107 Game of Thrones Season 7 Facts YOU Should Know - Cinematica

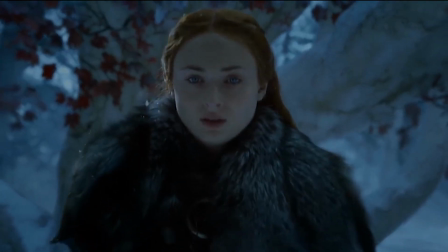0s
Even in its seventh season, HBO's epic fantasy series, Game of Thrones, is one of the most talked about shows on television.
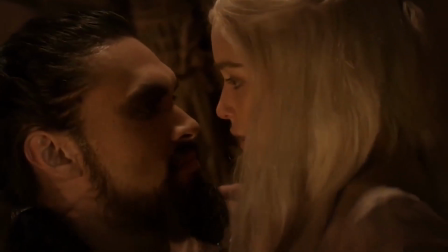6s
Dazzling international audiences with their action-packed battle sequences, steamy romances, jaw-dropping twists of fate, and of course, the dragons.
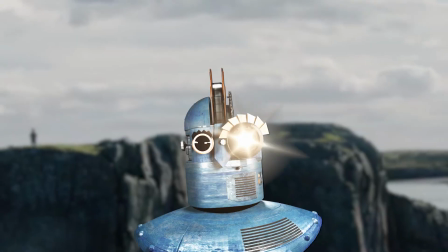14s
In fact, the only thing this show doesn't offer up is disappointment. Hi, I'm Adrian with Cinematica, and fresh off the tale of the latest season,
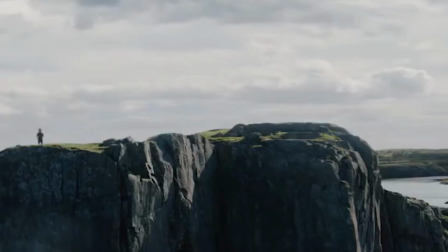20s
we thought we'd give fans even more Game of Thrones goodness, with 107 facts about Game of Thrones Season 7.
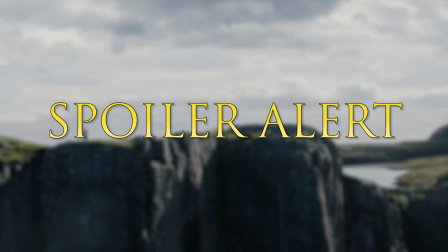26s
Oh, and consider this a spoiler warning. Let's get started
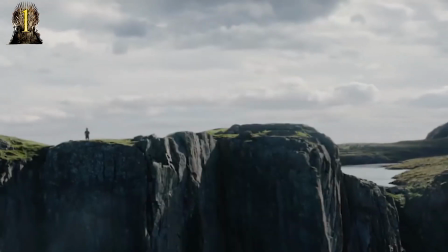33s
The season premiere was delayed a few months premiering in the summer instead of its typical April time slot the reasoning since winter finally arrived in Westeros
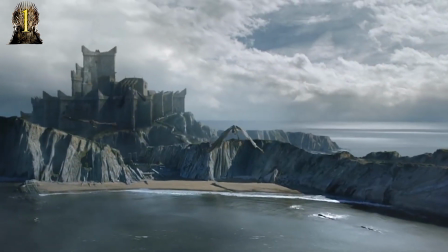40s
the showrunners decided to film during fall to utilize the dead look of the season the new deadline also resulted in a shorter-than-usual Season with only
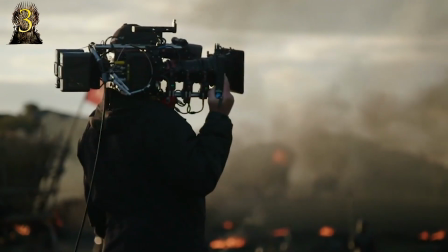47s
seven episodes announced instead of the usual ten it was also announced that season seven would hold the new Record-breaking episodes of the series containing both
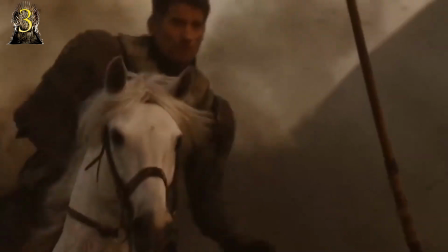55s
the shortest and the longest episode of the entire series the spoils of war is the Shortest at just 50 minutes while the season finale is said to
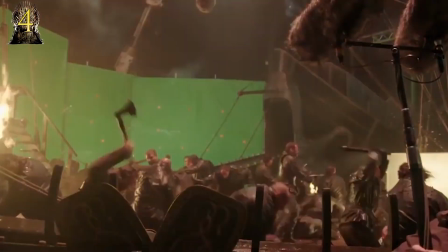62s
be 79 pretty close to a feature film to avoid the shifty Paparazzi from releasing any spoilers fake scenes were actually filmed to throw them off
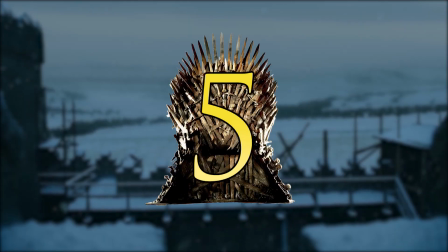70s
in total the crew shot up to 15 hours worth of Fake footage the end of season 6 made one thing clear that winter had arrived in Westeros And
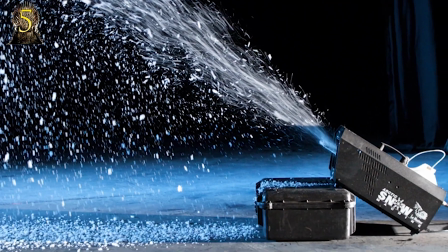77s
the actors knew that this meant they'd be working with the dreaded snow machines Apparently when you work with fake snow you eat a lot of fake
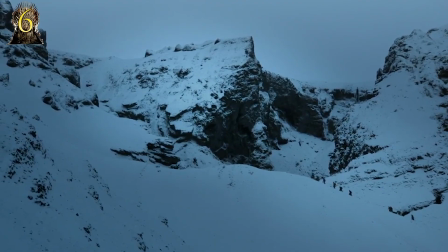84s
snow while some actors battled it out with the snow machines others were transported to freezing cold areas like Belfast and Iceland,
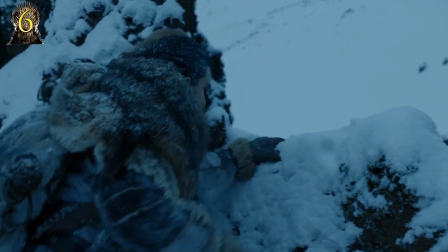90s
where the weather dropped as low as negative 27 degrees Celsius at one point. This season also features many wardrobe improvements and additions.
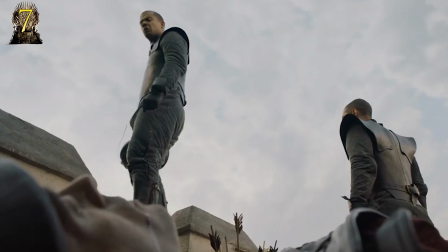97s
Jacob Anderson, who plays the Unsullied leader Grey Worm, says his old costume was made of such heavy leather that he actually has scars from that tunic.
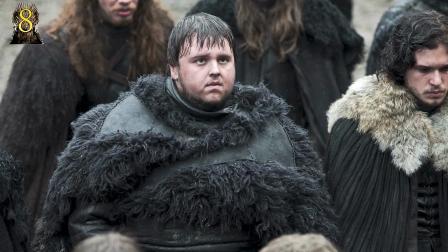104s
Chief costumer Michelle Clapton revealed that the Night's Watch characters are actually dressed in IKEA rugs.
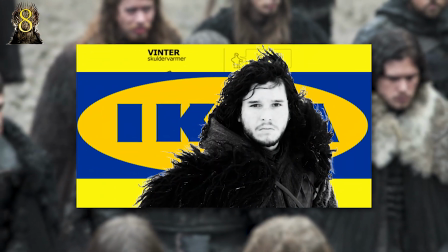109s
After the announcement, it didn't take long for IKEA to post how-to instructions on building your own Night's Watch cloak.
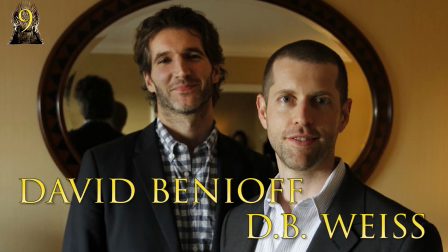113s
Showrunners DB Weiss and David Benioff announced that along with the shortened season there would be an accelerated pace in the storytelling this year
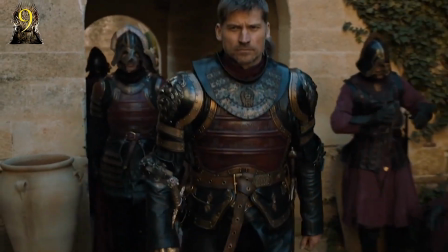120s
That's because for the first time in the series all of the key players are finally coming together Since all of the characters who have yet to cross paths are now
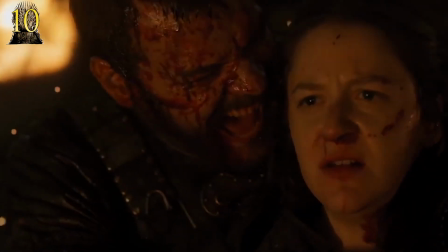127s
crossing paths in the same continent Fans were previously told to expect most of the stories to start colliding this season The season premieres
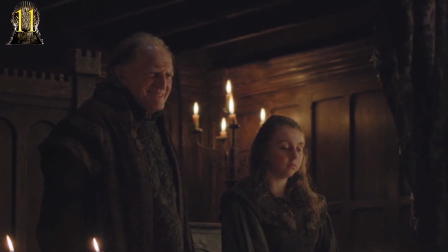133s
shocking cold open featuring the celebratory feast at Walder Frey's house wasn't originally the opening scene in the script When the show's creators,
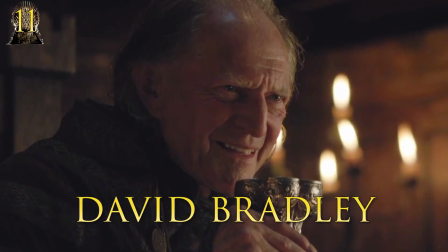139s
D.B. Weiss and David Benioff, saw the subtle nuances that actor David Bradley instilled in his performance to show that Walder Frey was actually Arya Stark in disguise,
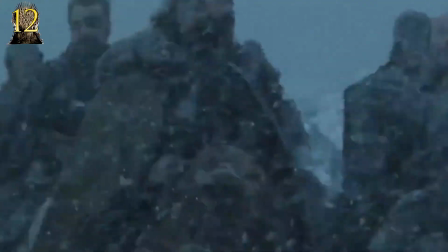147s
they knew it would make for a much stronger opening. One of Weiss' favorite scenes in the first episode was when the Hound saw the remains of the little girl and farmer he left for dead in Season 4.
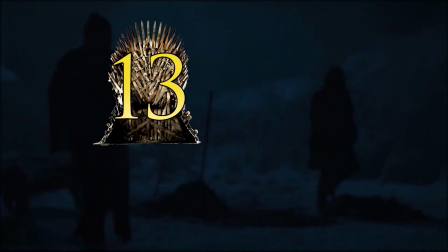156s
Apparently, the two almost starved to death before giving up and committing suicide. The burial scene in that episode marks a key moment for the Hound, in which we see just how much he's changed over time.
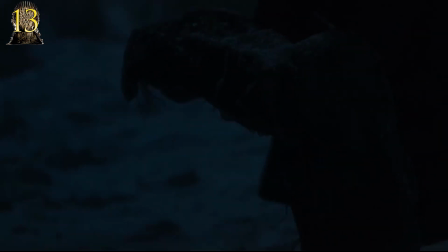164s
The fact that he buries the remains of the farmer and his daughter shows that he feels guilty for his actions and responsible for their deaths Samultarly
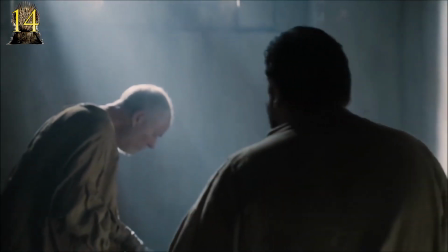171s
discovers that maser training isn't all it's cracked up to be when he's assigned the gross task of cleaning chamber pots Apparently wet fruitcake was used to create
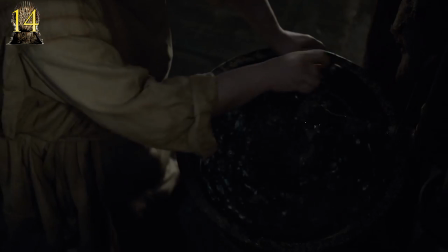178s
the look of the human feces for the chamber pot scene That scene was amazing and gross and comment down below if you thought the same
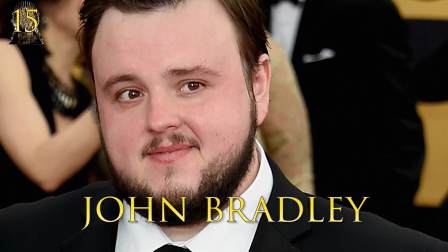184s
According to John Bradley this sequence was shot over a period of five days He was also stuck filming alone while the rest of the cast were in LA
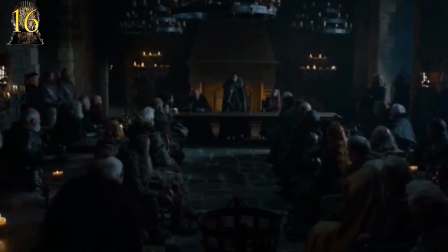191s
for the Emmys During Jon's speech in the Great Hall, the camera focuses on a few specific characters in the crowd as they eye each other in silence or self-reflect.
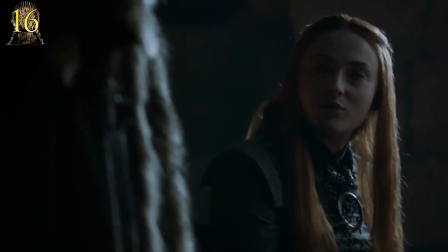198s
This was the editor's way of putting emphasis on the exact people who relate to Jon's message personally. With Tommen's death last season, Cersei has nothing to lose now that her children are gone.
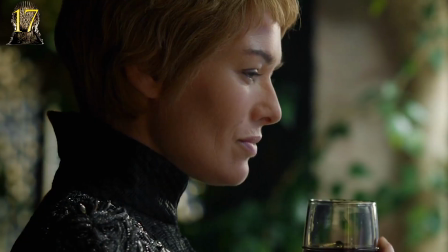206s
The writers claim that nothing will stop her from winning, and that's really what makes Cersei a force to be reckoned with.
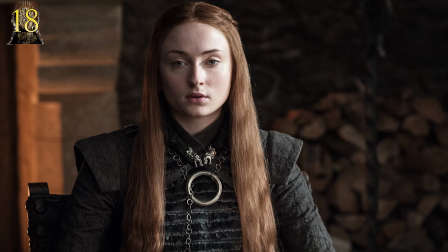212s
The outfit Sansa's wearing was created for this season specifically to represent the character's growing strength.
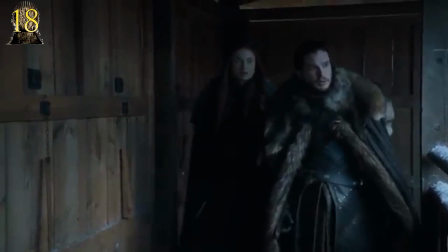216s
Designer Michelle Clapton wanted to reflect on the character's past trauma, so she created a tightly woven outfit that says no one can ever get close.
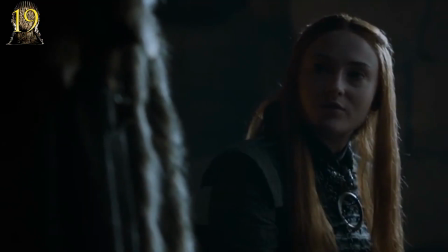224s
Because the outfit symbolizes Sansa embracing her own past, you may notice little details that are connected to her history, even down to the dress pattern.
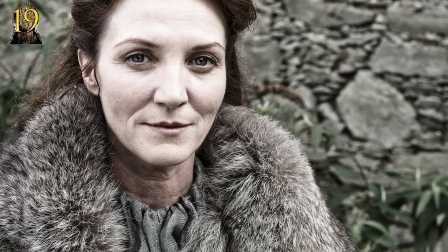230s
The stitching resembles fish swimming, as an ode to her mother, who was a Tully.
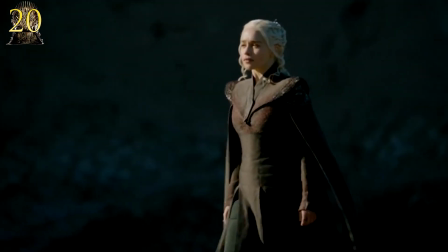234s
Returning home is a huge game-changer for Daenerys, and the writers felt that adding dialogue to her homecoming scene would only take away from that moment.
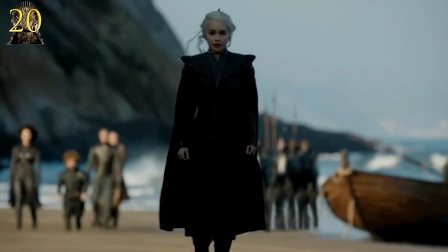241s
Instead, they have all of her followers give her ample distance to really take in the experience on her own. In episode 2, Daenerys claims to have no memory of her birth.
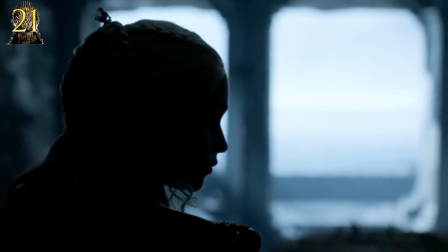248s
Therefore, her title Stormborn means nothing to her. This actually foreshadows the events of the season.
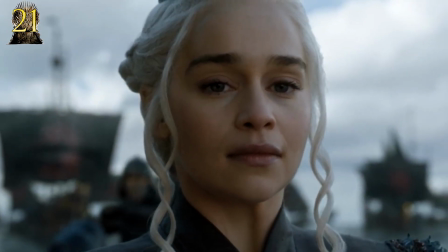253s
The element she was born under is no longer relevant, and now that she's returned home, she's more fiery than ever.
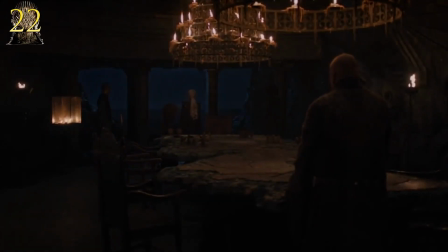258s
During her meeting with Varys, right as she's about to deem him untrustworthy, you may notice that Daenerys wipes her hands as she addresses him.
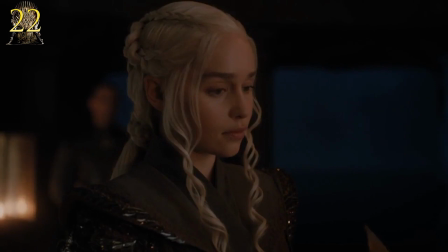264s
This is literally addressing the phrase, wash my hands of the matter, as if to say she wants nothing to do with him.
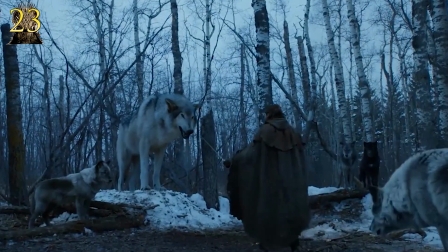269s
This episode also shows the return of Arya's beloved pet wolf, Nymeria. The last time we saw Nymeria, Arya was forced to chase her off into the woods to protect her from Cersei.
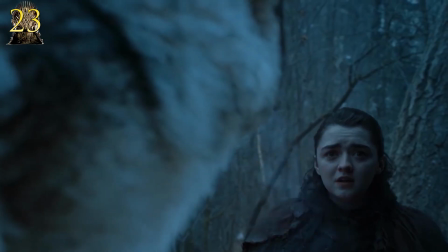277s
Now she's a massive alpha, running her own pack.
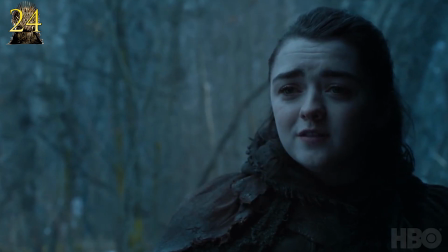280s
When Nymeria declines the offer to rejoin Arya and leaves, Arya responds with, That's not you, which is a direct reference to something Arya herself once said to her father.
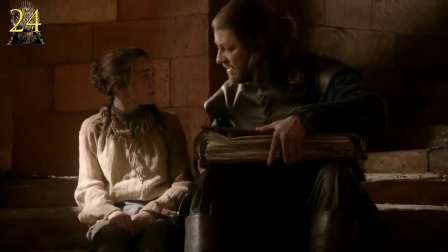288s
When her father told her of a life she could have as the lady of a castle married to a high lord, she replied with, That's not me.
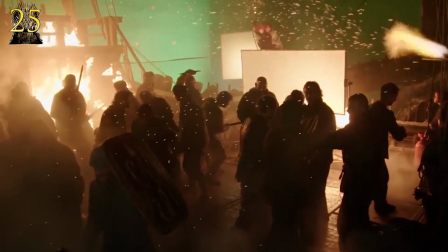294s
For co-creator David Benioff, the CG and special effects aren't what make a scene, it's the actor.
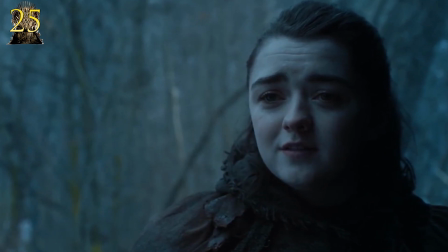299s
He praised Macy Williams for her remarkable performance in the scene with Nymeria. Crediting her for bringing the whole scene together with her final expression in the close-up The scene in Stormborn in the Chamber of the Painted Table was
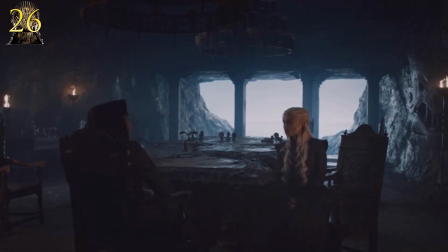309s
considered to be rather progressive in the eyes of the show's writing staff As there aren't too many examples in history of television in which several women
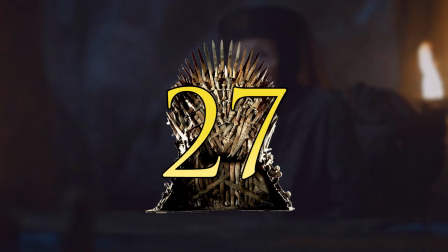315s
are discussing power, strategy, and war Although it wasn't their original intention to make a feminist statement,
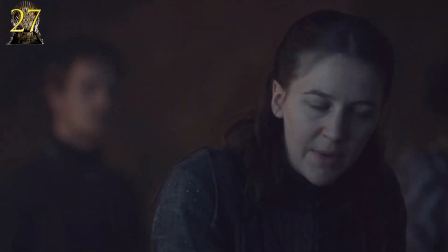320s
once they saw the potential they embraced it They tried to emphasize each woman's domineering ways while raising the stakes of the conversation Like with the plan to invade Casterly Rock D.B.
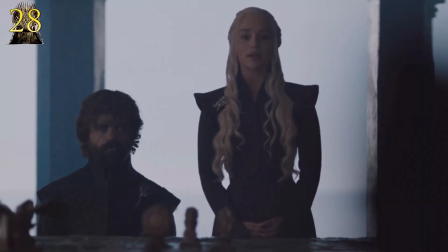329s
Weiss believes that the Chamber of the Painted Table scene wouldn't have been an interesting scene if it were a group of haggard old lords discussing plans of war.
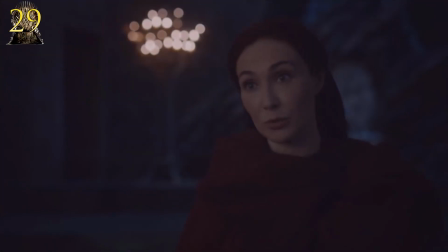336s
The female aspect is what made the scene, and it was a lot more fun to write. Upon meeting the Red Lady Melisandre in the throne room, we learned that the prophecy foretells of a chosen prince or princess.
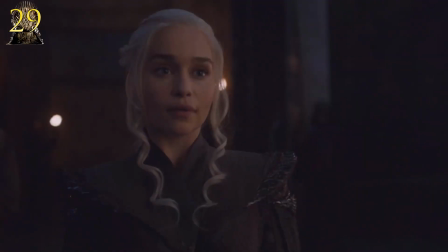345s
However, considering neither Jon or Dany completely meets the mark, many fans speculate it could actually mean a prince and princess.
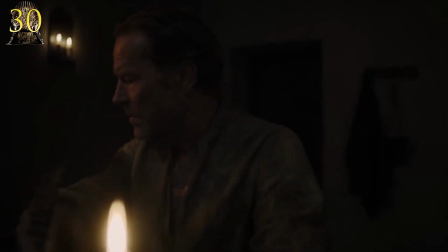352s
Jormormon is diagnosed with greyscale disease and is given six months before he loses his mind.
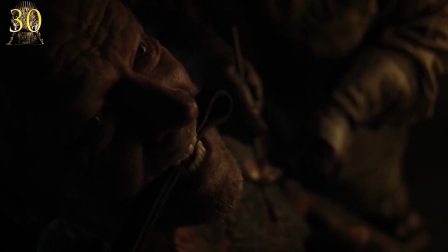356s
In order for the visual effects team to apply the prosthetics that created the look of the infection, actor Ian Glenn had to arrive on set at 3 a.m.
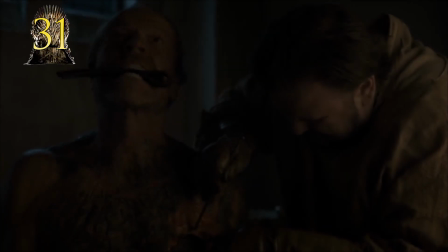363s
That's five hours earlier than anybody else. Five extra hands worked on the set that day who were in charge of overseeing pus for Jorah's wounds.
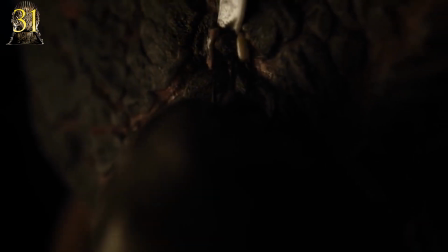370s
Every time John Bradley West removed a section of the prosthetic for the procedure, the visual effects guy would pump the pus through the opening.
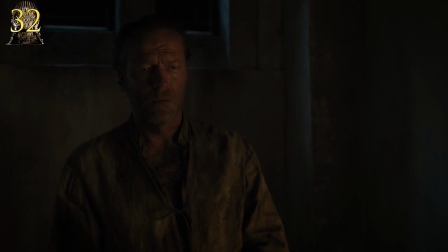376s
Ugh, gross. Samwell claims to have studied greyscale in a book of rare diseases written by archmaester Pylos.
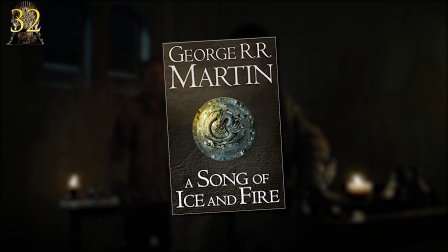382s
This is a reference to the character Pylos, who was a maester in the books that served Stannis Baratheon at Dragonstone.
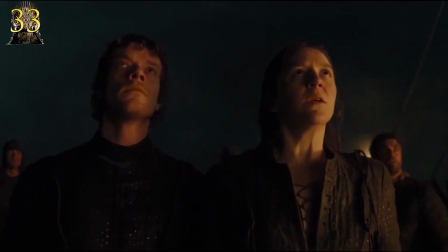387s
Episode 2 features a pivotal moment for the character Euron, who finally proves that he's a real threat when he invades Yara's ship with his ship, the Silence.
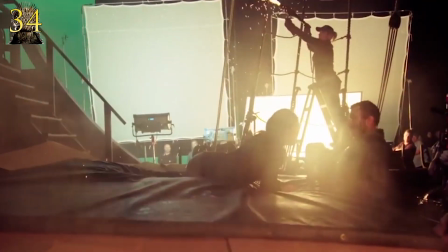394s
The crew had just a few weeks to shoot the Silence battle sequence of Euron's invasion on Yara's ship.
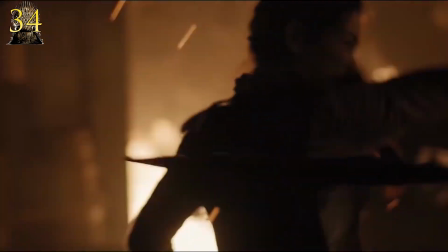398s
There's tons of action and lots of special effects and CG, but all the producers cared about was nailing the actors' close-ups.
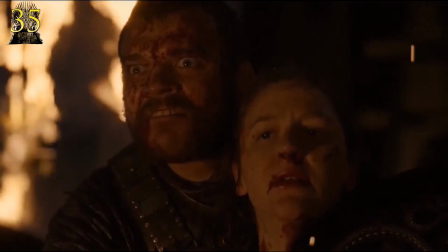404s
As a result, this scene was carefully crafted by director Mark Mylod to mostly revolve around the three key characters, Euron, Theon, and Yara. The scene's primary focus was originally centered around Yara, until actor Pilo Aspek caught the director's attention with his charismatic performance.
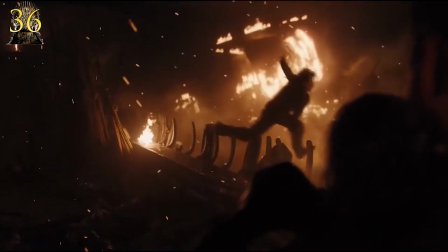418s
The staff described the sequence as being so much more fun when centered around Yara.
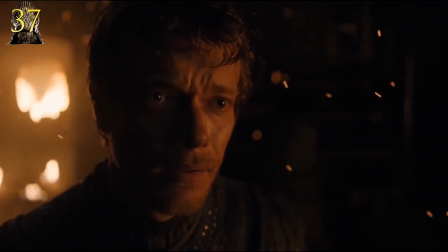423s
When writing the silent ship battle sequence, the creative staff had to consider Theon's actions during the chaos.
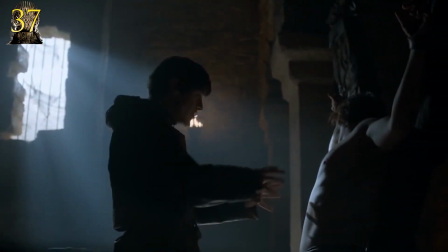428s
Initially, they had considered the character to be completely over his traumatic past as Ramsay Snow's personal servant,
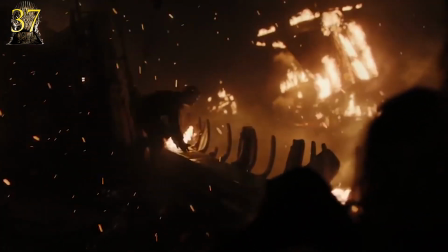433s
but then they realized that it should come back to haunt him and affect his decision-making with the scene.
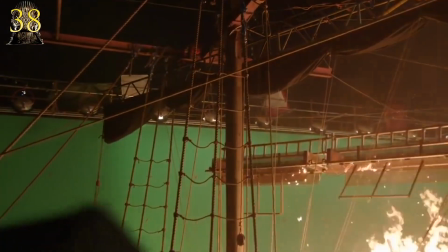437s
Since fire is still one of the hardest effects to replicate, the visual effects theme preferred using real fires for the silent ship battle sequence.
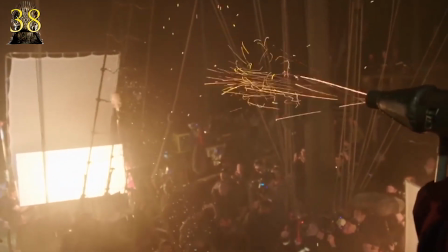444s
To add to the effect, they created ember guns which shot out fire embers from above. In that same scene, you might notice Euron's men are cutting off tongues of their enemies.
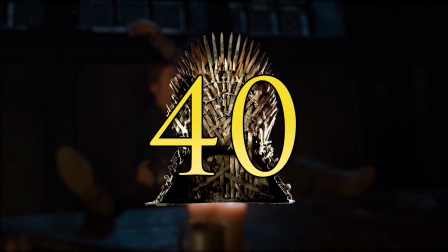451s
The practice is mentioned in the books, and done to prevent mutiny. Ilaria and Yara's romantic scene, for the most part, was improvised. Yara's actress said it wasn't directed that we would kiss. It just seemed like something we should do. We let it, very much so.
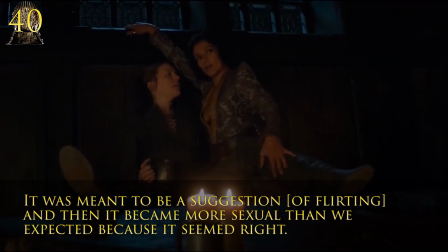463s
It was meant to be a suggestion of flirting and then it became more sexual than we expected because it seemed right There was also a skeleton
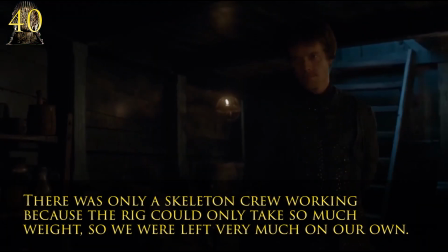469s
crew working because the rig could only take so much weight So we were left very much on our own and who wouldn't want to kiss Indira?
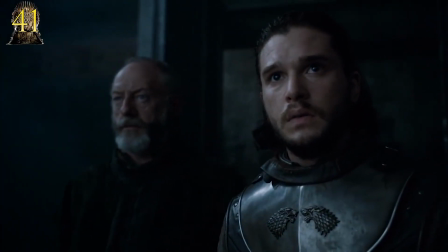475s
I mean come on in the episode the Queen's Justice fans finally get to see the highly anticipated Meeting of Jon Snow and Daenerys face to face this
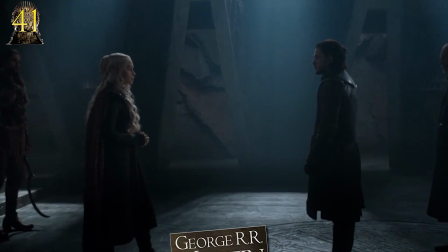482s
symbolizes the beginning of the end as the two stories merge Becoming a true song of ice and fire as author George RR Martin had intended the
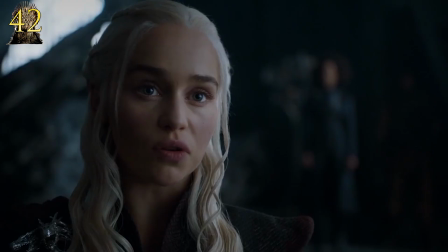489s
energy between Kit Harington and Emilia Clarke during the scene was so intense that the entire film crew found themselves lost in the moment, including the show's co-creators.